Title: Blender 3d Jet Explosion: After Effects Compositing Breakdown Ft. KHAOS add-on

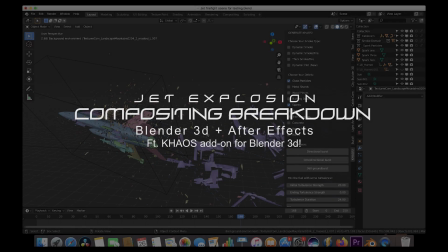What's up guys, it's Brad from Light Architect here. Today I'm going to be going through the compositing breakdown of our recently uploaded Blender 3D Jet Explosion animation.
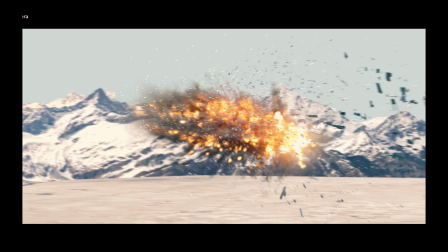In this video I'll be going through all of the different compositing passes and effects that we added to those passes in order to get the final result that you see now.
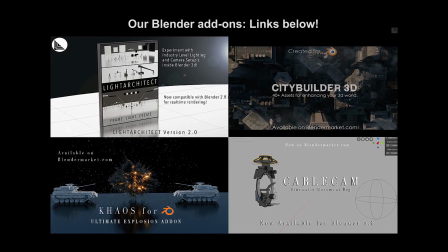Anyways guys, let's get started. Here we are inside of After Effects. This is our final result and final composite here.
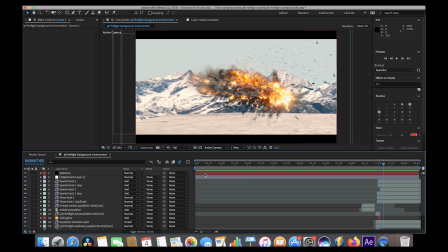I'll go ahead and play through the video for you one more time in its entirety.
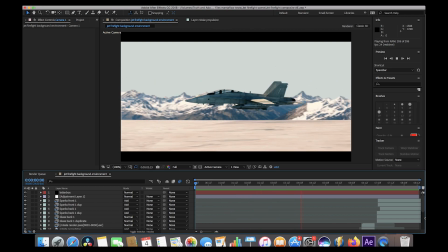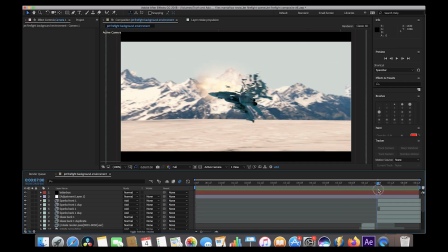And we use several different techniques to create this animation.
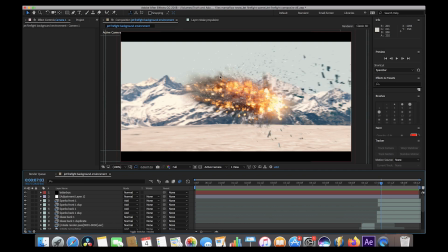Inside of Blender we used an explode modifier to destroy the wing here and of course our chaos add-on fuel and particle debris fields baked in a Mantaflow simulation. If you want to see a specific scene breakdown inside of Blender I'll put a link to that video in the description. We uploaded that last week but this video will be covering the compositing process inside of After Effects of all the different layers that we used.
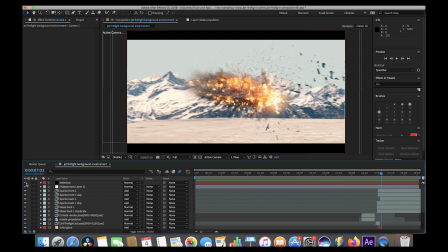Alright let's get started in going through this composite layer by layer. I'll go ahead and deselect our top layers here so we can focus on one layer at a time.
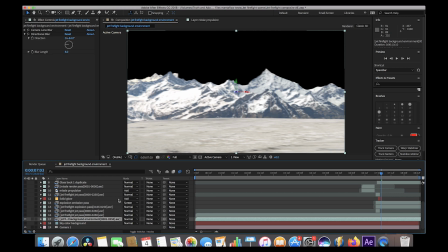All right so the first two layers of our composite are the background environment and sky for our animation.
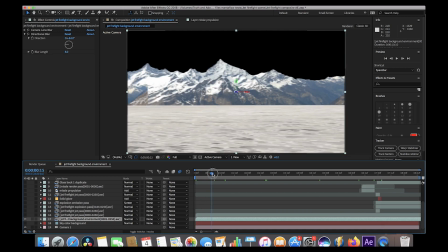These were rendered out in blender and as you probably know if you saw the previous video inside of blender these are just basic images
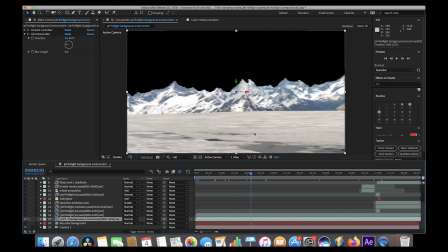that we put inside of blender and then turn them into emission layers to turn them into plates and kind of build an environment.
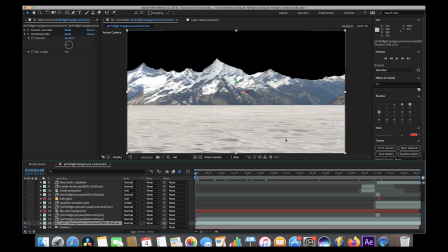I rendered out this background projection as well as everything else separately just so I could have a lot more control over the motion blur and other aspects of effects that we added to it. As you can see here under the effects panel we've added two different blur effects to the background. We've added the camera lens blur and the directional blur and if I go ahead and bring this up here and turn them off
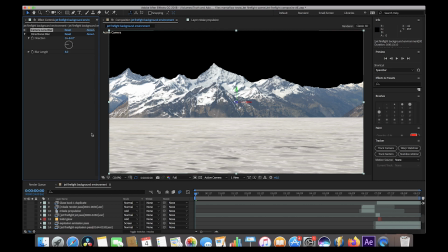you can see that it's much sharper in the background and you can even see some of the stitching issues that we had for the environment. But again like I said in the previous video sometimes adding a little bit of motion blur can help you sell an effect a lot better. I'm not saying you should let that slide and just have stitching issues in your background but it can help to know if you're on a
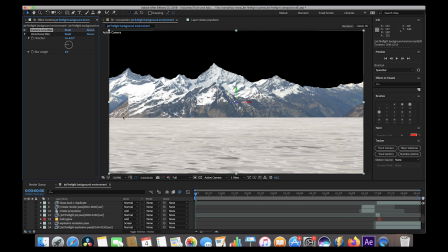deadline you want to get a video out faster that uh you know when you know you're going to add some motion blur to it it might not be as prevalent in your scene so yeah we added a camera lens blur effect to this background as well as a directional blur
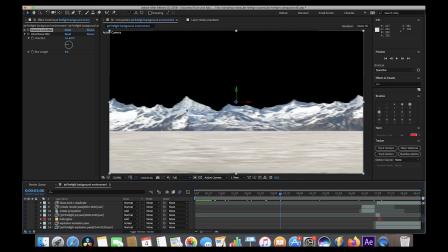and as you can see it kind of blends the background into the scene a little bit better as the camera is moving through the scene and you would expect it to have some motion blur if the camera were moving this fast we rendered out this environment projection on an alpha channel so that we could add whatever sky we wanted in this black background here. What I did for the sky, however, was super simple.
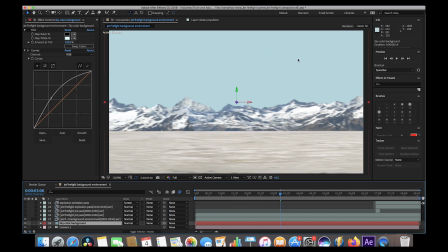All I did was create a solid background of this kind of blue sky color and essentially just left it there the entire scene. Because there's not any detail in it, you can't really notice that it's not even moving at all with the rest of the mountain. So I would have probably animated the sky or 3D tracked it into the scene if it were a clouds background of some sort.
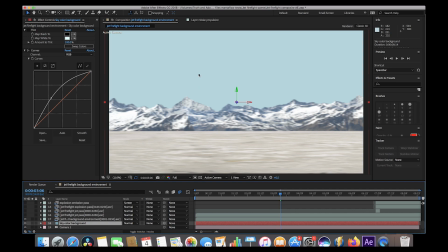But because there's no detail in the color itself, it doesn't really matter that it's totally stagnant in the scene as you can't really tell that it's not moving. So yeah, that was our sky color background, just a blue background, kind of chose the color of a sky that I liked. And then I just brightened it up with a curve setting to match the color of the mountains that we have in the scene a little bit more.
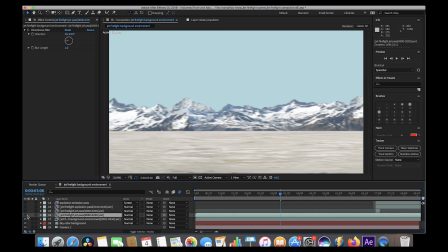Anyways, next we added the jet firefight passes.
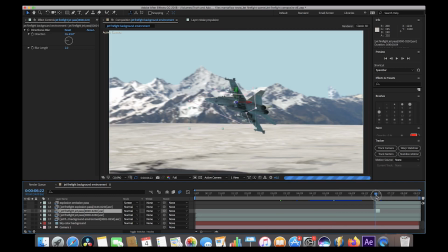As you can see, I added several of them here in order to mask out certain parts of the jet when it explodes more specifically.
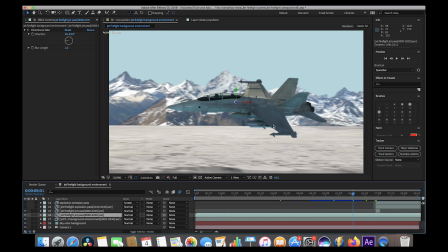But pretty much all this layer is, is the jet along with the explode modifier on the wing rendered out with an alpha channel again, so that we could composite with our own specific desired amount of motion blur and color correction and all that good stuff and yeah I'll go ahead and show it without the environment here really quick
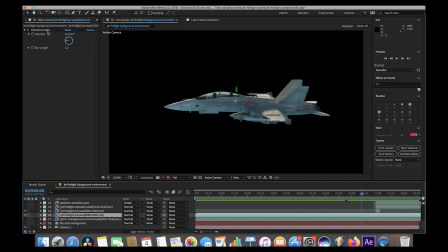so that was our layer and then we added a little bit of directional blur to it as well
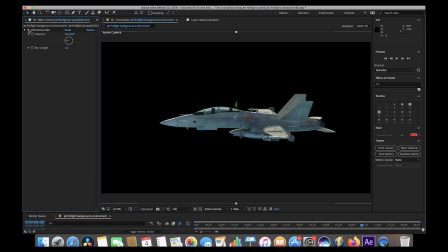as you can see I added some directional blur and then I rotated it as you can see if we turn it off it's much sharper but we want to add a little bit of energy to the scene so we added this and then rotated the direction down to the side so that our blur would be going horizontally and
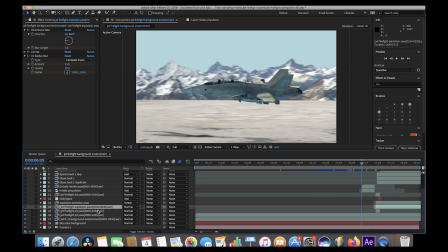yeah that was it for this layer pretty simple the next thing that we added was our explosion pass so as you can see here when we turn it on
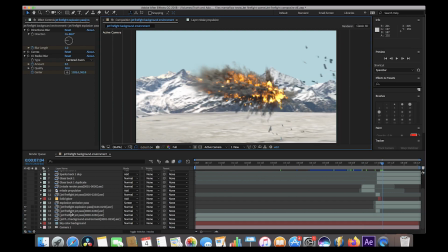we'll go to the part of the explosion and this is our explosion without any glow or glare added to it I've done a little bit of masking around the edge here just to prevent the explosion from going too off to the left because I wanted to see the jet go off into the background and the explosion was getting a little bit too far over there.
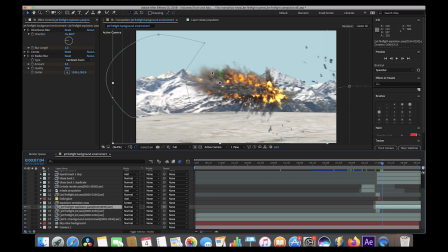So just a basic mask here and I put it on subtract mode so that the explosion didn't go over here where our jet would finally end up in the scene. And on this explosion pass, I'll go ahead and isolate it here by itself.
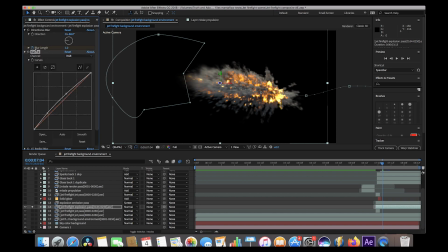On this explosion pass, we added some directional blur, some basic color correction through the curves effect to kind of brighten it up and bring it into the scene a little bit more. And then some radial blur, which essentially kind of creates an outward blur from wherever you put the centered point here on your layer itself.
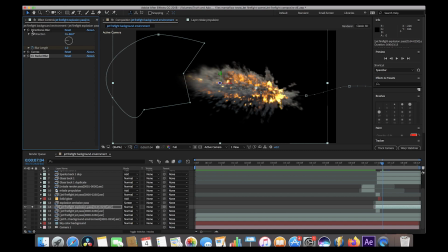And I'll go ahead and show you guys this without any effects added to it. And as you can see, we have some pretty good detail in the fire here, but it's important to think about not necessarily the amount of detail that's in the original render, but how it would interact in the scene if it were being filmed with a live-action camera. So that's why, of course, we added the directional blur to have it interact in the environment more.
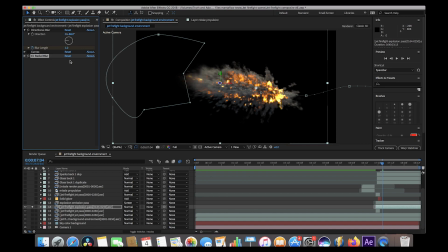And then our radio blur, which essentially made it a lot more explosive, which, of course, it's an explosion, so why wouldn't it have some kind of explosive motion blur on it? And then again our curves i'll go ahead and turn on the background here to show you what the curves did So as you can see when we enable the
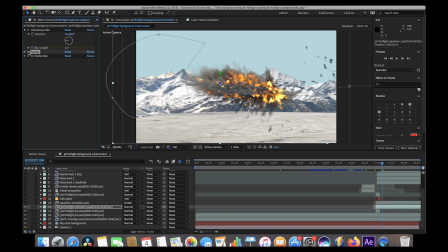curves on this layer It just helps to blend it into the environment background a little bit more and create a sense that we're in the same World as our environment and yeah, that was it for our explosion pass our next layer We added some glow to the explosion itself
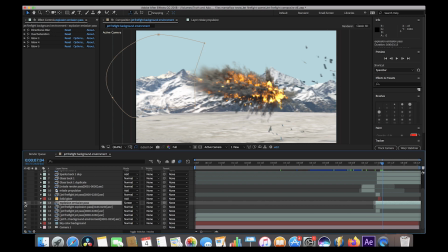using our emission pass output from blender as you can see here When we turn this on we get some really nice glow in the bright spots of the explosion As I've talked about before, the emission pass is super valuable when you're trying to composite explosions because it's just isolating those parts of the image that are emitting light.
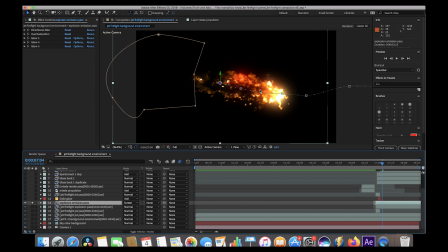So if I go to just show this emission pass by itself here, you can see that literally the emission pass is just the part of the explosion that's emitting light. And I know I've talked about this before, but just wanted to emphasize it that it's really helpful in bringing all of your composites together. And in addition to adding some glow to this emission pass, I've also added some directional blur as well.
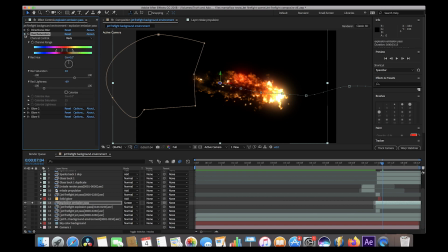I've also done some color mapping with the hue and saturation node here I brought down the reds and yellows and decrease the saturation a little bit because they're just a little bit too Saturated for our scene in my opinion So I brought that down with the hue and saturation and hue and saturation is a super cool effect because you can change the channel That you're working with and then within that red channel or yellow
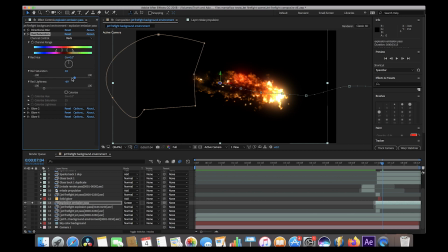channel or you know Whatever one of these colors you want to work with you can change the saturation level and lightness of that specific color channel, which can be super helpful when you're trying to get a specific look for your explosion. Maybe you didn't get enough red in your explosion material when you were exporting from Blender.
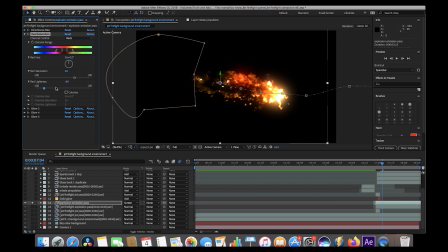And then you can bring in the hue and saturation node, bring up the red saturation, bring down the red lightness to get a little bit more of a red dense look, which is kind of what we did here. So yeah, that was one of the effects we added to our emission layer as well. And then as I said before, we added these three different glow layers to just brighten up the bright spots and give it that glow effect.
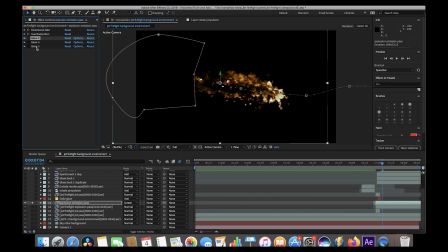And actually the reason we added three different glow effects here is because I like to use them to isolate different parts of the explosion using the threshold settings here. What I typically try to do is the first one I try to isolate just the hottest and the brightest parts of the explosion and then correspondingly
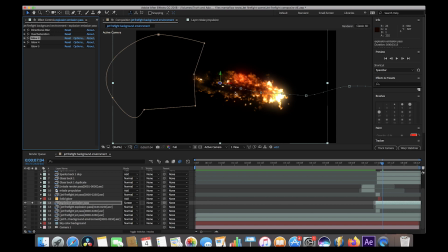the next one will have a little bit more of the explosion included in it and then finally the last one will just be an overall glow on the entire emission layer for the explosion. And again I'm controlling that through the and again I'm playing around with the threshold and the glow radius, as well as changing the colors of the glow here, which I generally turn to orange and red.
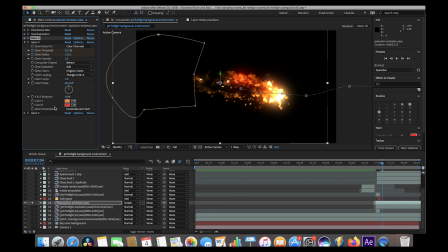But you can change that to whatever color you want your explosion to be. And yeah, that was our emission pass layer.